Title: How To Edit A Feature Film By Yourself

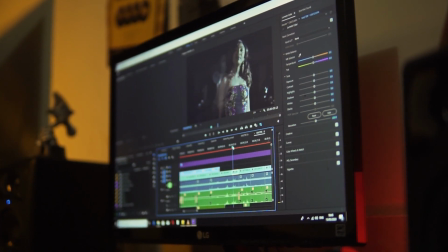12:18 The software can easily be taught and mastered, however, the creative aspect varies with each editor. You need experience, instincts, and then your own creative style.
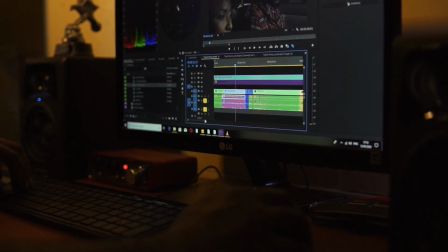12:33 Knowing when to cut as well as knowing when not to cut can be seen as maintaining a balance between boring the audience out by cutting too late or reducing the impact of a clip by cutting too soon.
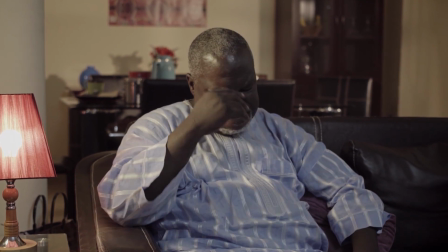12:46 Sometimes we need to leave a shot running to allow an event sink in or allow the audience connect more to a character's experience,
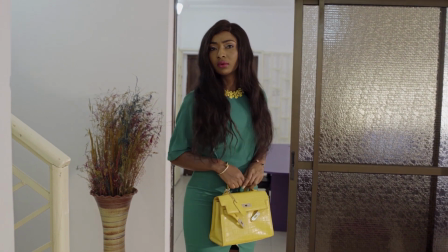12:54 or my favorite reason, to create tension.
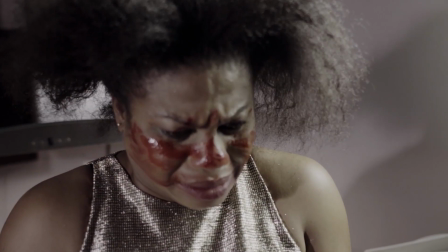12:57 For example, staying on a character who is obviously seeing something dreadful, but then not cutting to show what exactly it is.
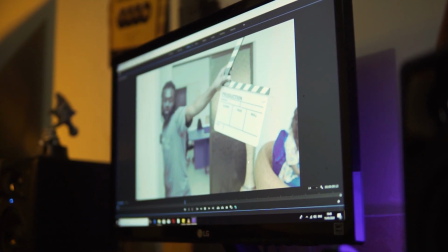13:07 While you aim for the best performances of the actors for the scenes, you have to be aware of what's going on with everything else in the image.
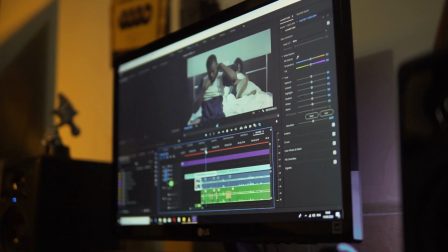13:14 Keep an eye on the wardrobe, set design, camera movement, focus, etc.
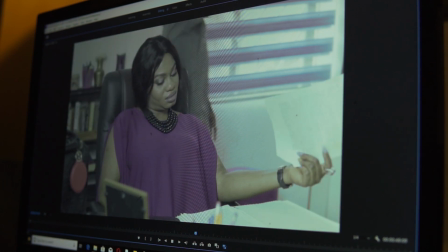13:19 Try to avoid or cut around some of these mistakes to hide them, or don't use those takes at all.
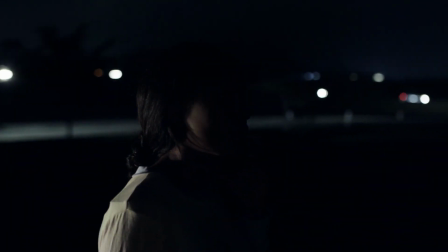13:26 In simple terms, if your character is on a journey and they move left to right in one shot, they should also be moving left to right in the next shot. Now, even though this is mainly done during production, a flip screen or just the use of B-rolls can be used to fix this in post. It won't always work, but sometimes it does. Even though it's subtle, trust me, it does a lot for a film.
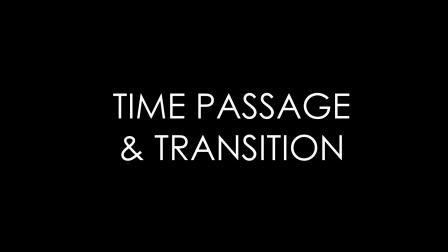13:49 The audience may not see it, but they will feel it. 80% of the time, please stick to the hard cuts and dissolves.
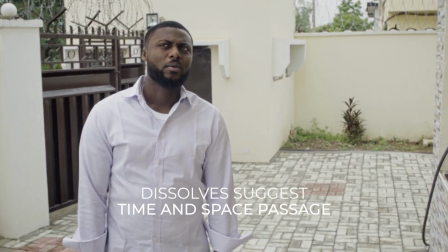13:57 A good thing to note, however, is that dissolves, especially across clips, oftentimes suggest time and space passage.
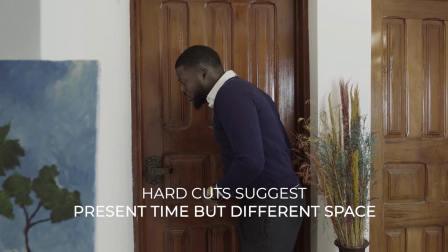14:04 Hard cuts, however, would suggest that two things are happening at the same time, but in different spaces.
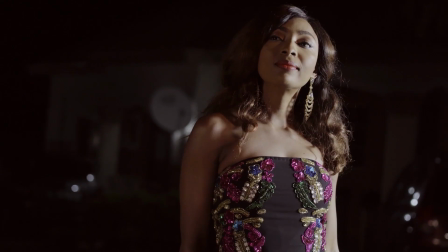14:11 If your character is standing up in one shot and has lifted off the chair, don't cut to another shot of them still sitting down.
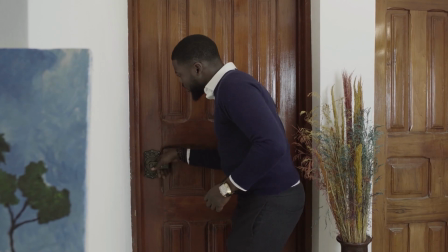14:19 Also, cut at action points, moments of impact, from something as simple as opening a door to someone landing a punch.
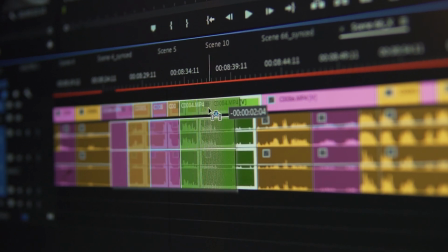14:29 J cuts basically means audio comes before picture, and L cuts is the opposite. Picture comes before audio. I mostly use this when editing dialogue and transitioning between scenes.
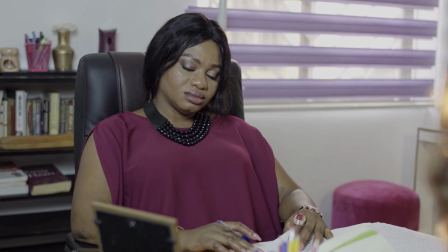14:40 Think of this as being between two people speaking. You won't watch A talk and then turn to B to then start talking.
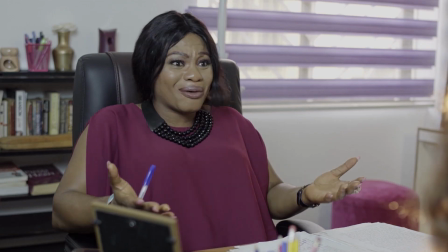14:47 B will likely start talking even while A is still talking, which then causes you to turn to the already talking B.
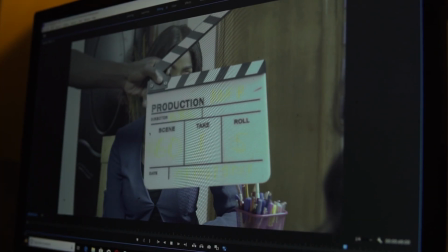14:59 A great deal of your editing time is definitely going to be spent editing dialogue, and there are so many creative directions you could go with it. However, pacing and reaction shots are probably going to be the single most important advice I'm going to give you.
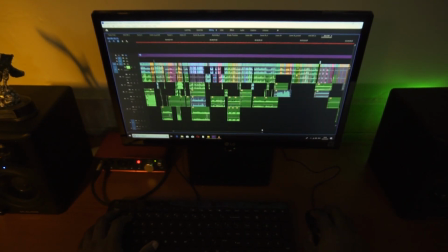15:15 The emotional journey of any film is never stable. Sometimes you want the audience feeling relaxed and empathic, and sometimes you want them at the edge of their seats and in the heat of the moment.
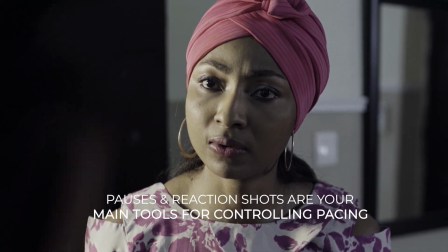15:26 You do this by controlling the pace through pauses and reaction shots. This is probably the hardest and longest thing you will learn as an editor, but I promise you, once you start getting a hang of it, it will revolutionize your editing because it did mine.
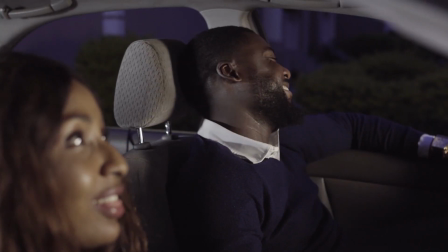15:44 For more heartfelt and relaxed scenes, the less cuts you have, the better.
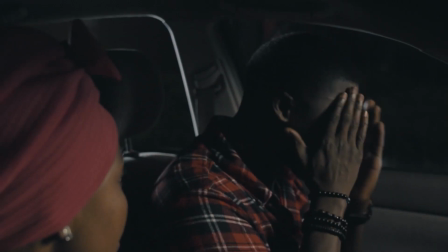15:49 While for more high intensity and conflict scenes, the more cuts you have, the better.
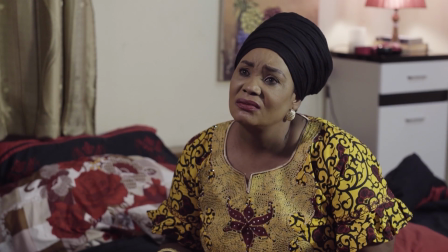15:55 When you show a character having an emotional reaction, it triggers the same reaction in the audience.
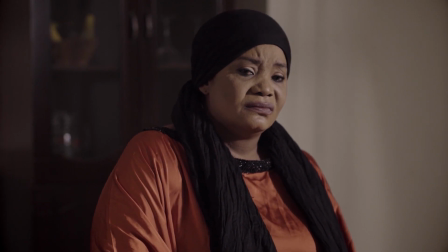16:01 For example, a line of dialogue that will probably not have gotten the attention of the audience suddenly does,
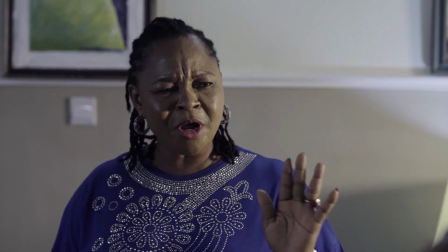16:07 because we see the reaction of the other character to it, and suddenly we're just as emotionally invested as that character. As I mentioned earlier, pauses also control pacing. The more tense the scene, the less pauses you should have between dialogue, and vice versa. Remember your J and L cuts?